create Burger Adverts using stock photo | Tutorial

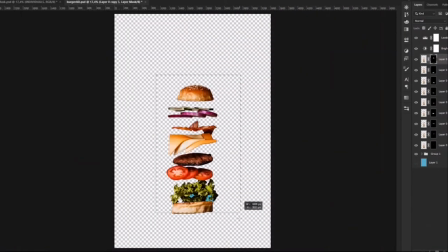230s
And after editing everything, we will make sure that we export each ingredient separately,
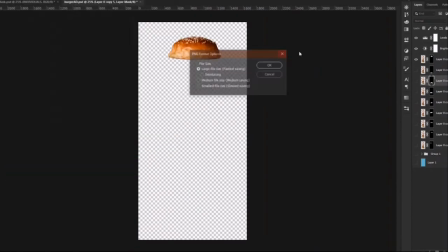238s
so that when you import into After Effects,
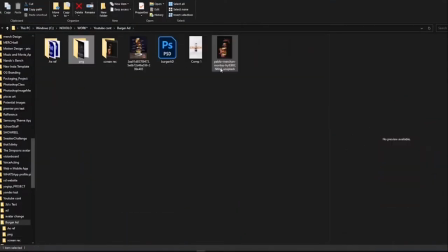244s
the animation process is gonna be easier when you work with individual ingredients. Am I making sense?
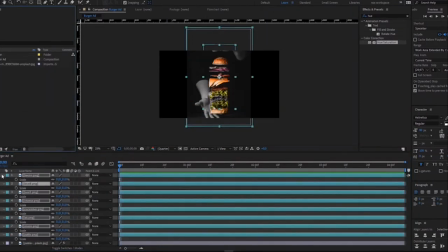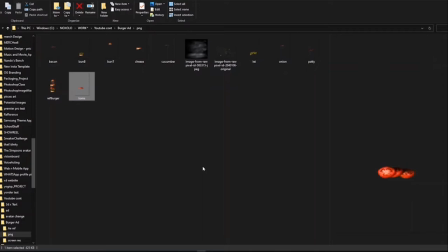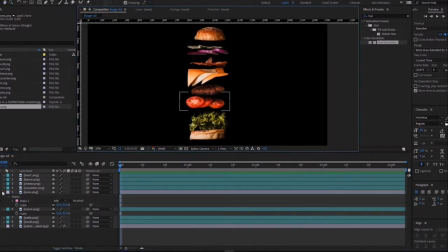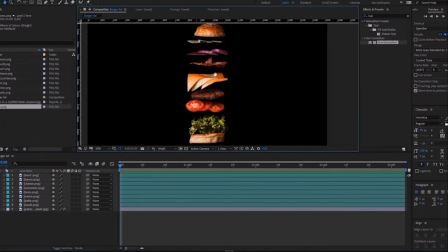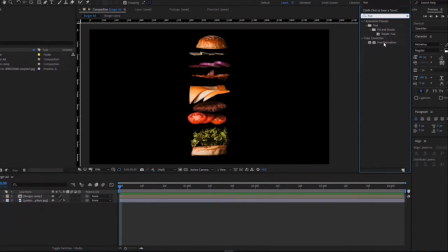311s
And after placing the ingredients into After Effects, we can still do some adjusting. But it's kind of unnecessary though, because we already did that in Photoshop.
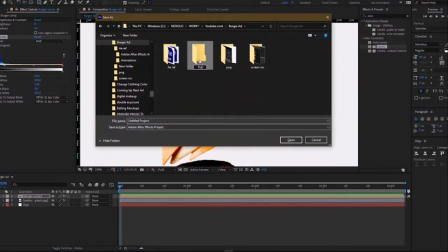330s
So maybe I just wanted to try something out, maybe make the
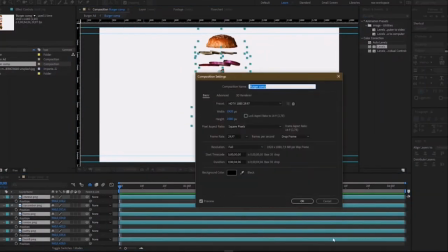337s
contrast a bit more intense just for the look of a dramatic burger ad.
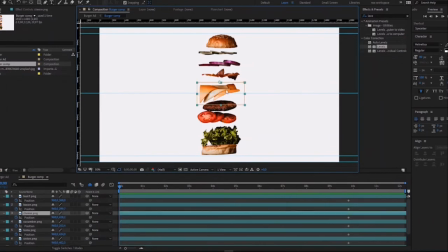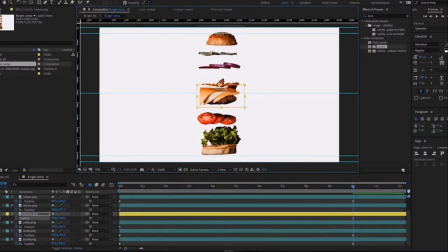356s
We can start planning out like what happens at a specific keyframe.
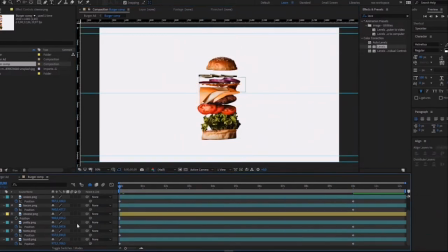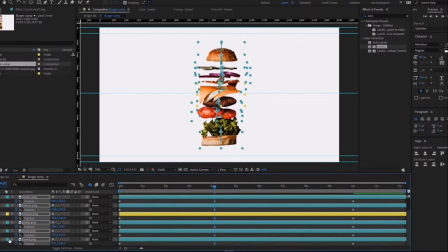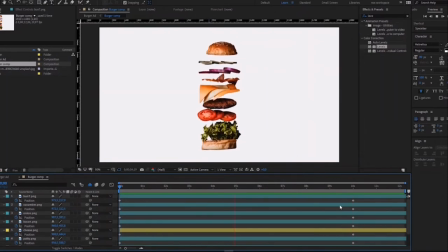For a smoother animation, make sure that your keyframes are always set to ease in and out.
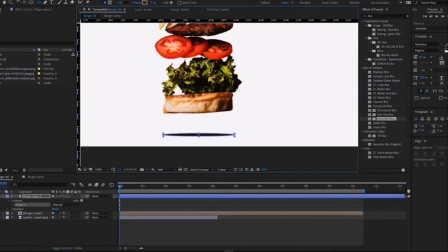392s
Make sure, guys. My favorite part is adding the shadow. When you give your animation,
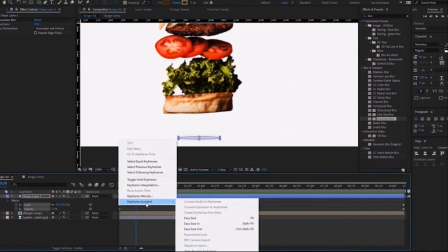404s
your burger animation, some shadow, it is a way of showing,
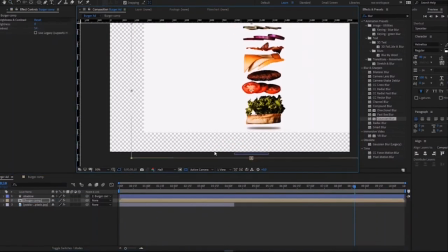410s
it is a way of giving the idea that it, other than a flat image, it's gonna look like it has more depth,
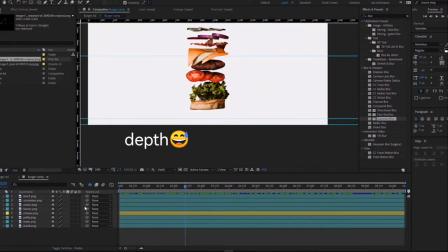419s
in my opinion.
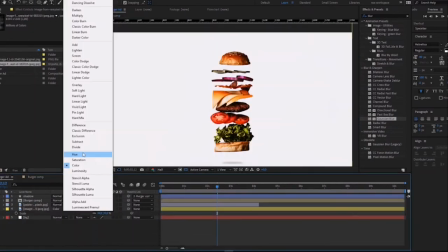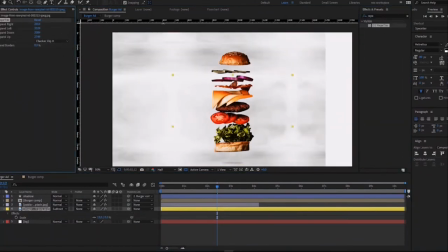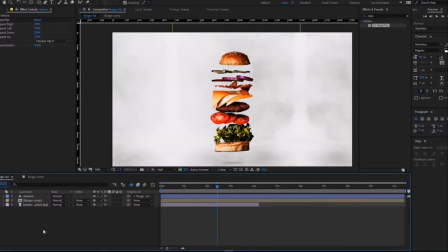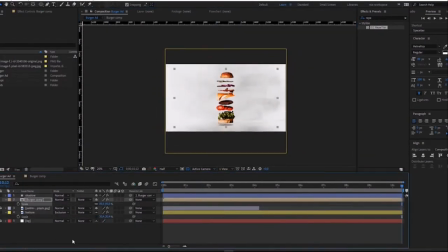Next, we add those, I don't know what they call these, let's just call them particles, right?
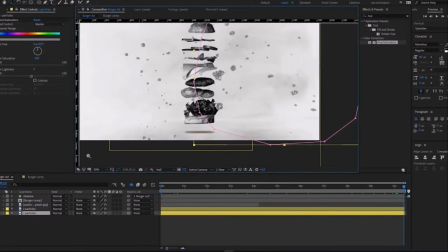452s
So, they are there
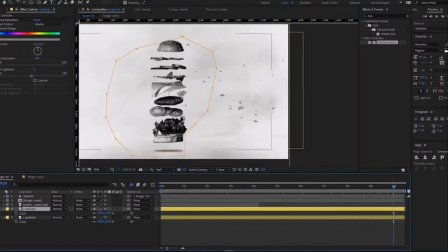456s
to give your burger an extra appeal.
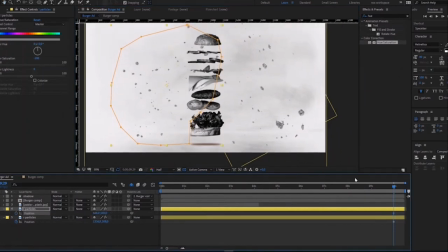463s
So, like, as your ingredients, like, you know, they do the thing, and then man, what do you call these things?